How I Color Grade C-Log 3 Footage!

Yo, it's Brock. Welcome back to the channel. I'm so glad that you're here. Today, we are talking C-Log 3 and how I grade my C-Log 3 footage.
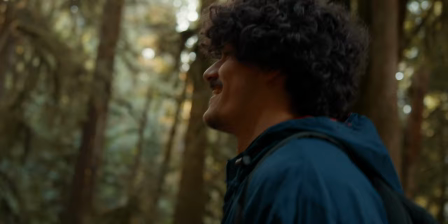(0:07)
Now, many of you may know at the end of last year, I did launch a C-Log 2 LUT pack. I'm really proud of it. I use it all the time. And a lot of you asked for a C-Log 3 version. So that is officially available today as you're watching this video. Now, before we jump into all this, I do want to quickly mention the awkwardness that is a YouTuber content creator selling a product that they've created. I know it's weird, but truthfully, I believe in this stuff. I wouldn't sell it if I didn't think it was good. That's why it's taking me this long. I want to make sure that they're right. I want to make sure it's something that I would use.
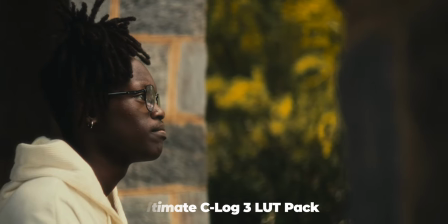(0:36)
And honestly, every video that you've seen on my channel within the last year has been graded with my own LUT packs,
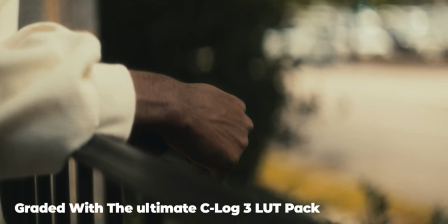(0:41)
whether it's C70 footage, whether it's R6 footage, it's all been my own LUTs. So this is something that I use in my process.
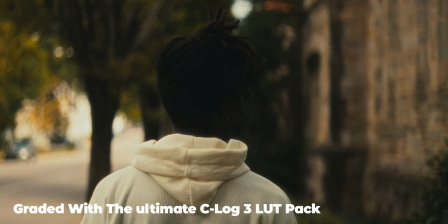(0:47)
It's how I create all of my looks. They start with these base LUTs and then I go from there. So that's what this video is about. I just kind of want to get that out of the way and take the weirdness away. So I'm not expecting you to buy anything, but if you do want to support the channel, it is a great way to do so. And I really do think they are helpful and a useful resource for you when it comes to grading your, you know, R6 footage, your R5 footage, whatever you got, any C-Log 3 camera, these are for you.
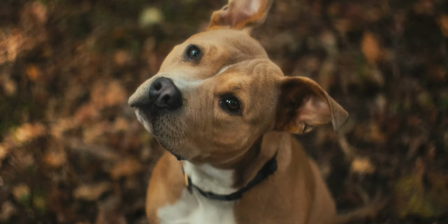(1:09)
And also on top of the C-Log 3 LUT pack dropping, I do have a finishing LUT pack that I put up as well. It's 4 LUTs, 4 different looks. These are designed to go on adjustment layers, kind of at the end of your grade.
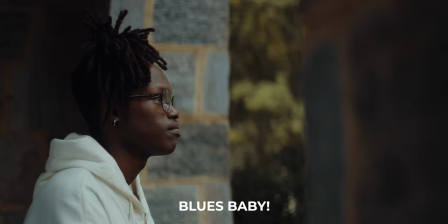(1:19)
They just kind of last little bit of sauce on top. They can kind of push you in a direction tonally.
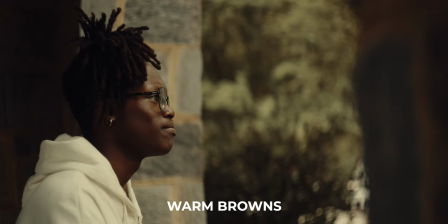(1:24)
They're really cool. I like them. I use them again all the time. There's 4 of them. It's 10 bucks. It's super cheap. And I am running 20% off on the C-Log 2 and the new C-Log 3 pack. So if you go in the store, you'll see that there. Get a little bit of a discount just in celebration of launching the C-Log 3 pack and just how well that the C-Log 2 pack has done. So that's all we're going to talk about that. Now let's actually jump into how I grade my footage. I'm going to go to the computer and kind of give you a step-by-step of how I actually use all this stuff and how it's not just about the LUTs. You can't just drop and go and be done. Sometimes you still have to make adjustments and do some extra things to get the look that you want. Okay, so here we are at the computer, and I have this C-Log 3 clip from my R6 Mark II sitting right here. And first things first, before you do anything, you got to make sure the order of your layers, I'm in Final Cut right now, are correct in terms of your color processing. So first, what I like to do, I like to go in and add a color wheels. Once I apply the LUT, if I need to make any exposure adjustments, you want to make sure all of those adjustments are above the LUT in terms of layer order. Or if you're in a node-based software like DaVinci, you just want to make sure that the adjustments you're making are before, so that you're making adjustments on the raw clip as opposed to the clip that has a LUT applied, because then you start to lose dynamic range and things like that. So first, I added color wheels.
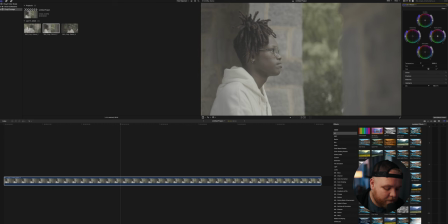(2:37)
Then I'm going to come over here to my effects and just type in LUTs, custom LUT, drag. Okay, boom. And so let's just do, we'll start with my favorite one. We'll go to the C-Log 3 pack and we're gonna go soft cinema. Okay, boom. And soft cinema, these LUTs, again, these are conversion LUTs, so they're not gonna be overly saturated. They're not gonna be crazy intense like finished product looks, but what they're designed to do is they're designed tonally to push you in a direction. They're not gonna be overly saturated. So what this allows you to do is then, now that we have this look, which it's a good looking image, it's just a little boring, a little flat. So from here, what we're able to do is we can then begin to tweak with our color wheels to get some better looks, some more stylized looks. So then what I would probably do on this one is come into the midtones here, bump saturation just a little bit, and pull the exposure in the midtones down just a bit to add some contrast. And to adding contrast, a lot of times will bring out saturation as well. So just be conscious of that. You just want to be sure that your blacks are not being crushed.
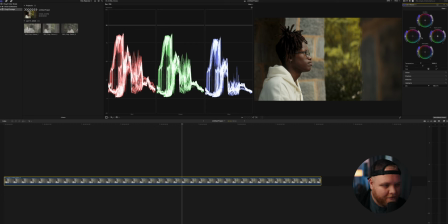(3:40)
And we're sitting pretty good in terms of highlights and blacks. You just don't want your blacks to be too close to zero. If they are, you know, you can kind of adjust your shadows accordingly. I just don't want his hair right here to just kind of be this black blob.
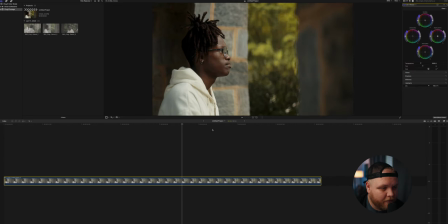(3:52)
I kind of want it to have some life to it. So turn off scopes off for now, because I'm a big go with what looks good, not what the scopes tell you. So that's my approach, whether it's right or wrong. That's just kind of what I do. So from here, right, that's a great looking image, right?